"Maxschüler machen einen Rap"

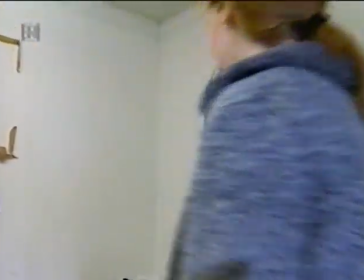(4:25)
Nach dem Aufbau der Requisiten sprechen sie die Szenen durch und machen einzelne Stellproben.
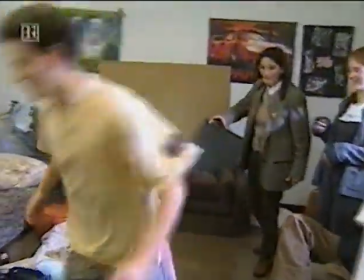(4:31)
Gedreht wird die Szene, in der der Schüler aufwacht und feststellt, dass er verschlafen hat.
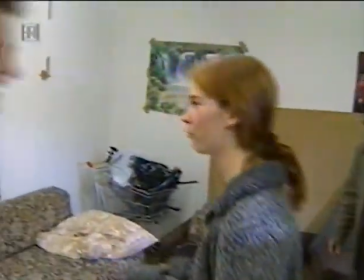(4:36)
Annette, die Regie führt, hat natürlich genaue Vorstellungen und gibt ihrer Lehrerin Barbara Haas an der Kamera Anweisungen.
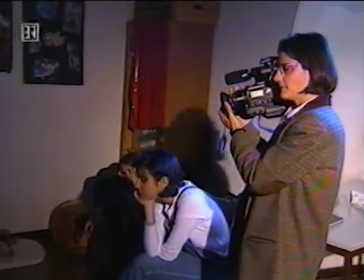(4:43)
Schließlich wird der Raum abgedunkelt und die Dreharbeiten beginnen.
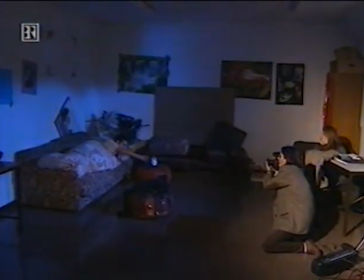(4:51)
Ja, wir wollten einfach die Geschichte von dem Text bildlich darstellen, damit man das eben versteht alles.
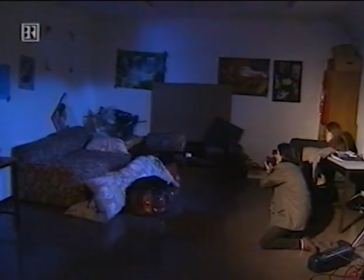(4:58)
Wir haben uns halt überlegt, was weiß ich bei der Bettszene, dass wir dann ein Bett brauchen und vielleicht, dass der am Abend so vor,
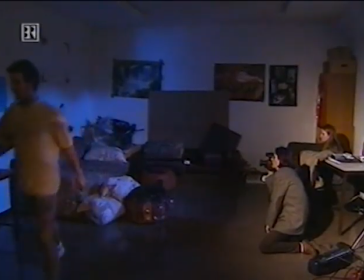(5:05)
jetzt kommt ja auch in dem Lied vor, dass er da so viel getrunken hat und deswegen stehen die Bierflaschen rum und er hat eine noch im Arm und dann muss man halt schauen, dass man das alles dabei hat. Und während des Drehs, worauf achtest du da? Ja, ich weiß nicht, das kommt einem einfach so. Also man überlegt sich halt so, er liegt im Bett und dann geht er zum Zähneputzen und dann muss man halt darauf achten, dass er zur Kamera hin dasteht und nicht weg gedreht, weil man möchte ja ihn sehen und dann fällt einem das halt irgendwie ein.
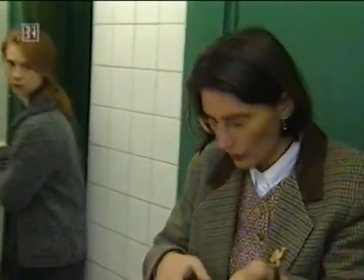(5:34)
Und ich bin ja auch nicht alleine, also wir sind ja auch zu mehreren und dann sagt jeder halt, was er anders machen würde.
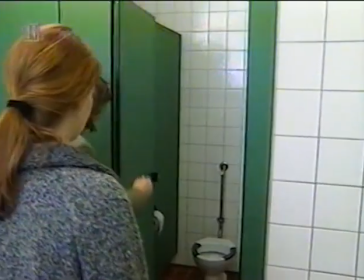(5:41)
Weiter geht's zu den Dreharbeiten auf der Toilette der nächsten Szene. Wir machen hier zuerst so und dann können wir das Ganze ja mal so von oben filmen.
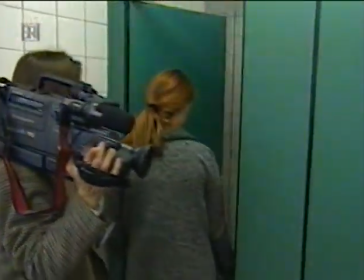(5:51)
Annette hat sich eine etwas ungewöhnliche Kameraperspektive ausgedacht. Schließlich soll der Videoclip auch ungewöhnlich aussehen.
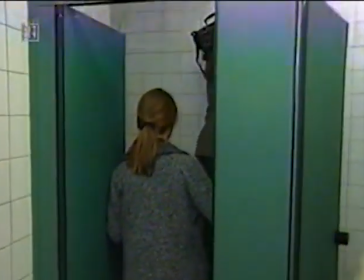(5:58)
Die Kamerafrau muss wegen der Enge der Toiletten allerdings ein bisschen Akrobatik einlegen.
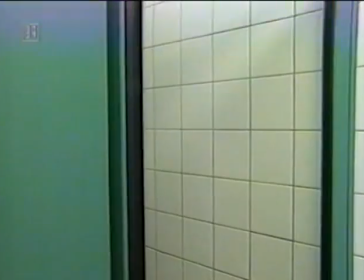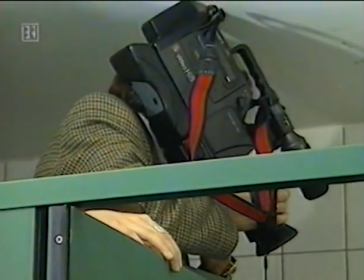(6:11)
Also dann los.
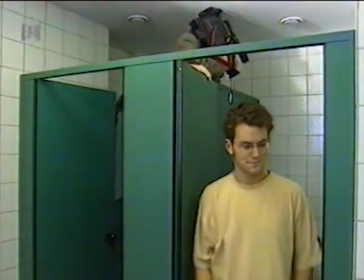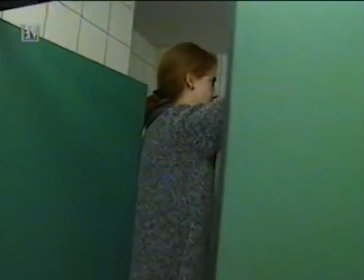(6:18)
Der fertige Videoclip sieht dann hinterher so aus.
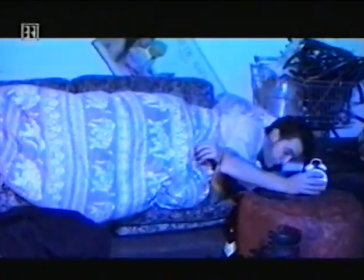(6:24) Es ist 10 vor 8 und ich bin aufgewacht Der Wecker hat mich um den Schlaf gebracht Der nervt mich,
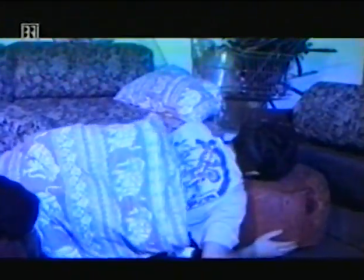(6:31) Mann, das sollte wirklich langsam wissen Doch was soll's, ich muss raus, ich erhit mich aus dem Kissen Und ich fühl mich echt beschissen,
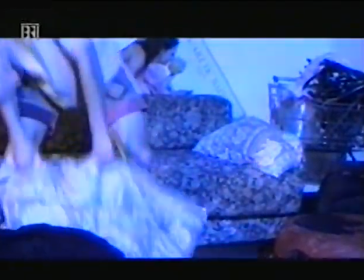(6:36) außerdem muss ich noch pissen Also auf ins Bad, denn so ein Druck ist hart
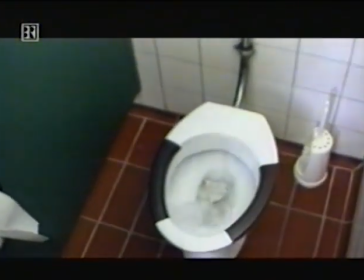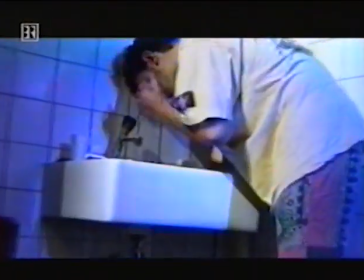(6:49) Ich verlasse den Topf und wasche mir den Kopf Ein bisschen Morgenhygiene,
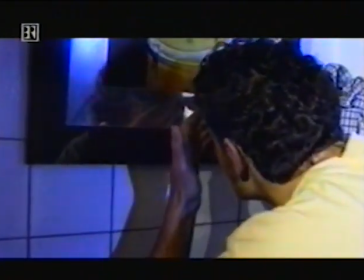(6:53) also putze ich mir die Zähne So, jetzt schnell noch was frisieren und die Picke kaschieren Und schon können wir es mal mit Frühstück probieren.
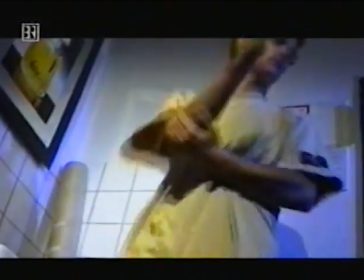(6:59) Und dann ziehe ich mir was an, man, ich bin schon voll spät dran. Doch was dann? Ob ich die erste schwänzen kann?
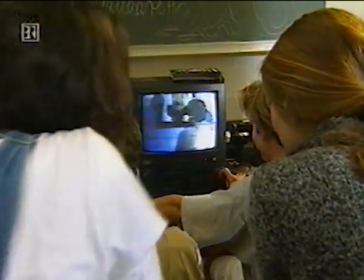(7:06)
Zuvor muss der Film am Schneidetisch fertiggestellt werden.
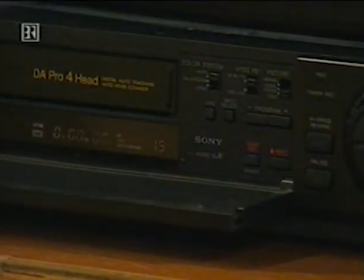(7:09)
Hier wird er geschnitten, das heißt, die Aufnahmen werden von einem Videorekorder auf einen anderen kopiert und in der gewünschten Reihenfolge aneinander gehängt.
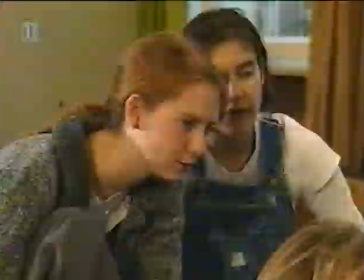(7:20)
Die Schwierigkeit für die Schüler besteht darin, die passenden Bilder und die richtigen Übergänge beim Schnitt zu finden.
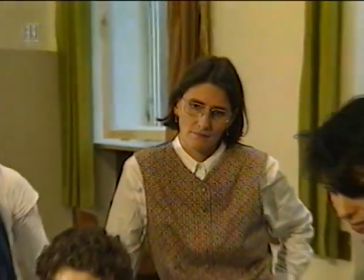(7:30)
Musiklehrerin Barbara Haas, die das ganze Projekt betreut, ist natürlich immer dabei.
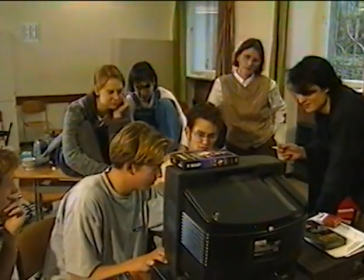(7:35)
Je nach Schneidetisch können beim Schneiden auch verschiedene Effekte und Tricks eingebaut werden. Eine Zeitlupe aufnehmen oder irgendwelche Vorgänge fünfmal nacheinander bringen oder ganz schnell oder ganz langsam oder irgendetwas. Aber das sind ja keine Tricks oder so. Also mit irgendwelchen digitalen Aufnahmegeräten oder so kann man dann noch irgendwelche Computeranimationen einbauen oder Vergrößerung, Ausschnittvergrößerung, das Bild rotieren lassen, einblenden, ausblenden, zwei Bilder übereinander blenden, dann irgendwie Farbverfremdung, alles mögliche.
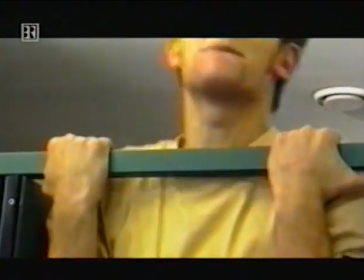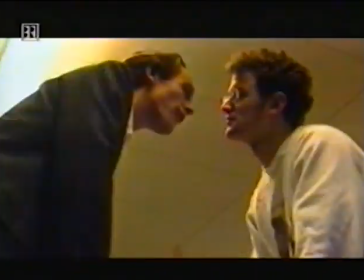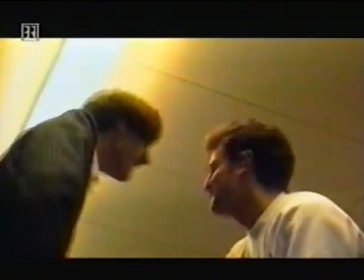(8:24) Setz dich, leck mich, setz dich hin, leck mich am Arm.